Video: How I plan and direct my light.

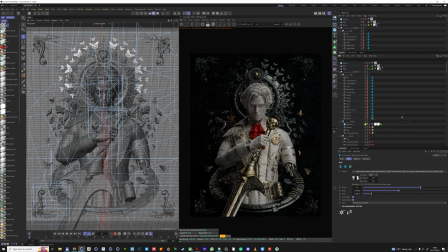[12:10]
But here I actually tried something else, which is a new thing that I'm trying, and I did on a few projects that I really like, which is mixing a different HDR environment for, like, let's say silver and metal, like in this case the sword, and having a different environment that I'm mixing for the character.
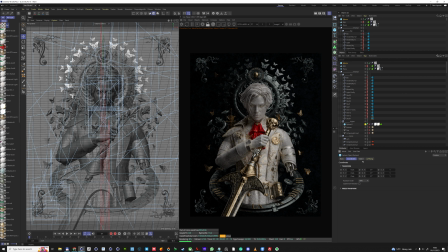[12:27]
And unfortunately, in Octane, you can't really exclude environment. You can't have two environments linked separately, so it's kind of going back to it. Essentially what it means, like, you can link your lights, right? You can link your lights up, I think now in the new Octane up to 20 lights can be linked,
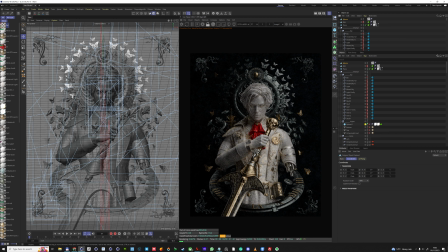[12:47]
but you can only link one environment, which means if you have a character and you exclude that character from the environment,
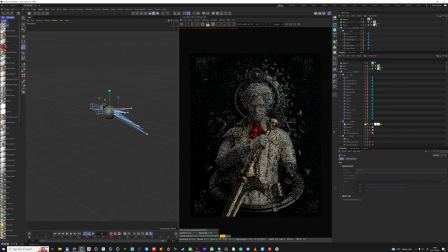[12:54]
that's it. You can't really add another environment to include, so it's again, you can mix nodes and things like that with HDR in terms of,
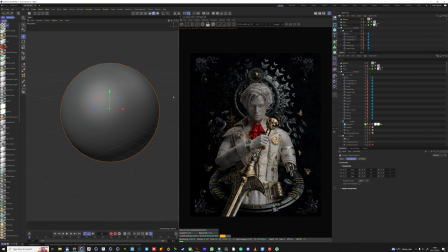[13:02]
add and multiply and make these kind of adjust that light perfectly.
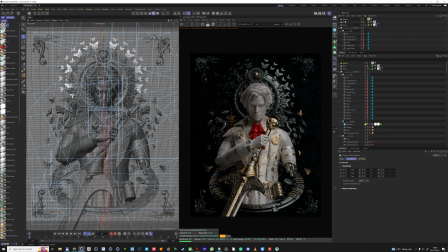[13:07]
But you're always going to find this situation where maybe you want to say, oh, you know what, the sword looks so much better on this HDR, even with all the changes, and then the character needs a bit more of a side shadow. Here you're going to see the final version of the image. You probably saw on the cover of this video.
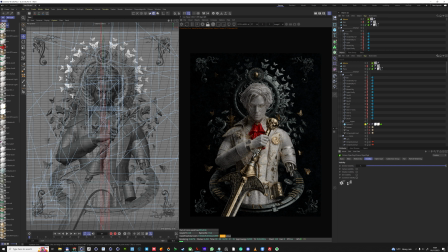[13:23]
I really want to make the face have a nice shadow and the character not being flat.
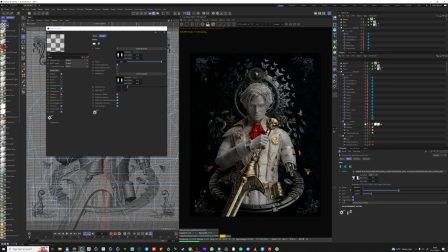[13:28]
And again, the sword here, because it's so detailed, it looks better with more kind of flat lighting,
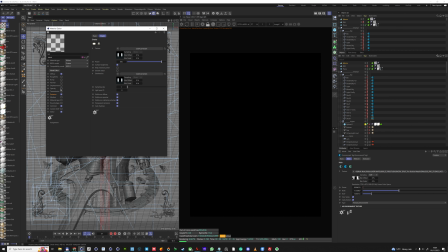[13:35]
because there's a lot of ornaments on it that catch the shadows by themselves with a very flat angle. So what I try to do instead is copy my HDR here into an environment texture,
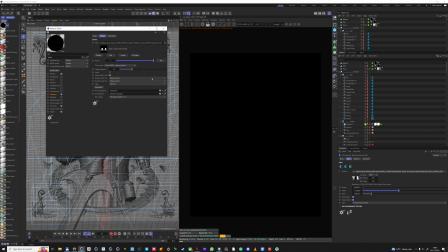[13:48]
into a texture, and then basically I copy the same HDR that I just had now, that I rotated, that I tweaked, with the same setup into a sphere, and I apply that texture on the sphere right here. And what you see what's happening is, like, I'm doing two things here.
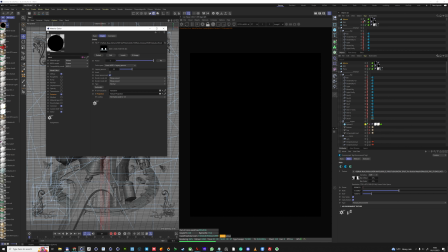[14:05]
I'm gonna because I'm using now this texture as HDR on a material, I can use light linking from the emission channel on my material, and then I'm linking that to the sword only, and I'm excluding that light from the character.
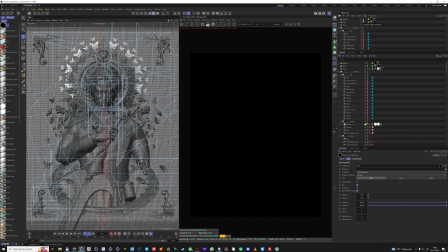[14:20]
At the same time, I'm excluding that environment from the sword, so that sword doesn't get the light from the character, which is this, you can see it here, is the side light. So you can see here I'm actually tweaking this light now that is separate for the sword,
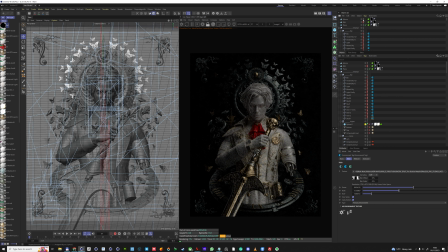[14:37]
and I have all the settings that I had from that original HDR that I did for the environment,
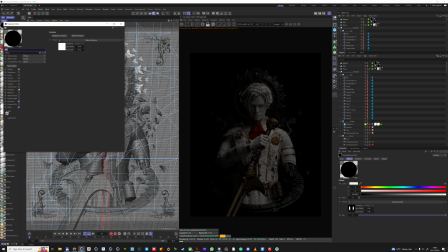[14:42]
because the node system translates perfectly into a texture.
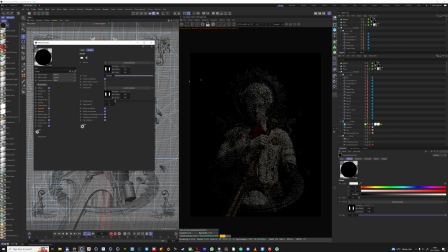[14:46]
So you can see right now what's happening is, like, I have a side light and I have a separate light for the sword.
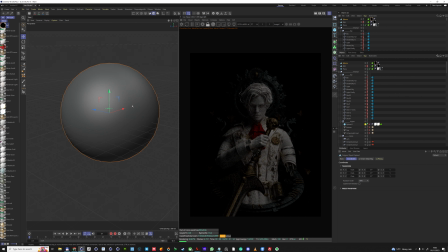[14:52]
And here what I do is I have the sphere. You need to flip your normals so that they face inwards, so that the texture emission happens in the right direction. I had initially, for some reason, double-sided didn't work for me, so the flipping worked.
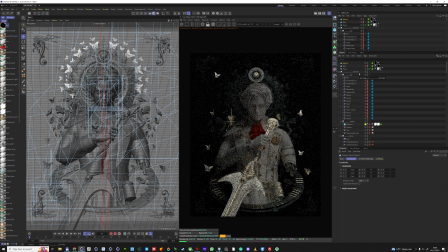[15:06]
And now you can see the sword is getting perfect light from the sphere as it was the HDR from the environment
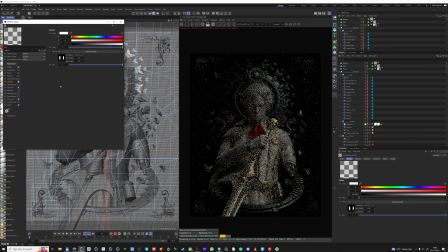[15:14]
object, right? And you can see I can tweak the light for the sword.
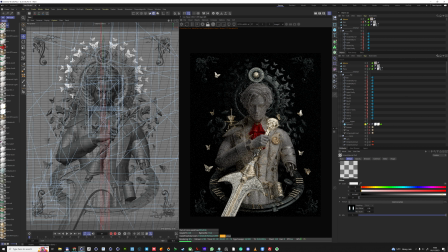[15:18]
Now there will be some light leakage purely on the side of the fact that the sword is very reflective, so it reflects back on the character, but it's very mild. You can see that I can tweak the sword and I can make it quite dark or quite bright, and it doesn't really reflect too much, but there will be some of that where it might reflect back too much.
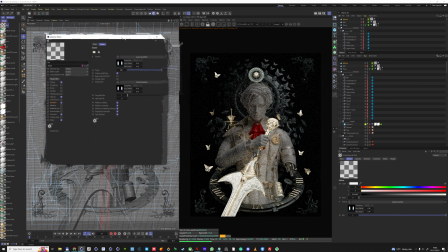[15:37]
And you can see here I'm linking, and the environment is unticked for the sword, because I don't want the whole environment now to affect my sword.
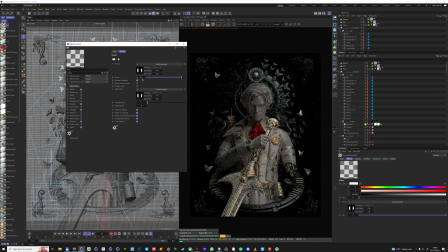[15:45]
I only want my sphere to affect the sword, because I'm really specific about the lighting and the reflection. But at the same time, you can see it here. If I turn it off, the sword doesn't get any light from the environment anymore. And I think it really gives it's a different way of working. But it gives you a full control over the elements.
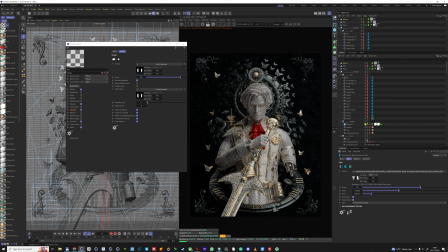[16:04]
So here I actually decided to link not just the sword, but also the butterflies and the upper sphere, which is like the clock from the game, because I felt that everything that gold and silver should have the same, more or less the same direction of reflections.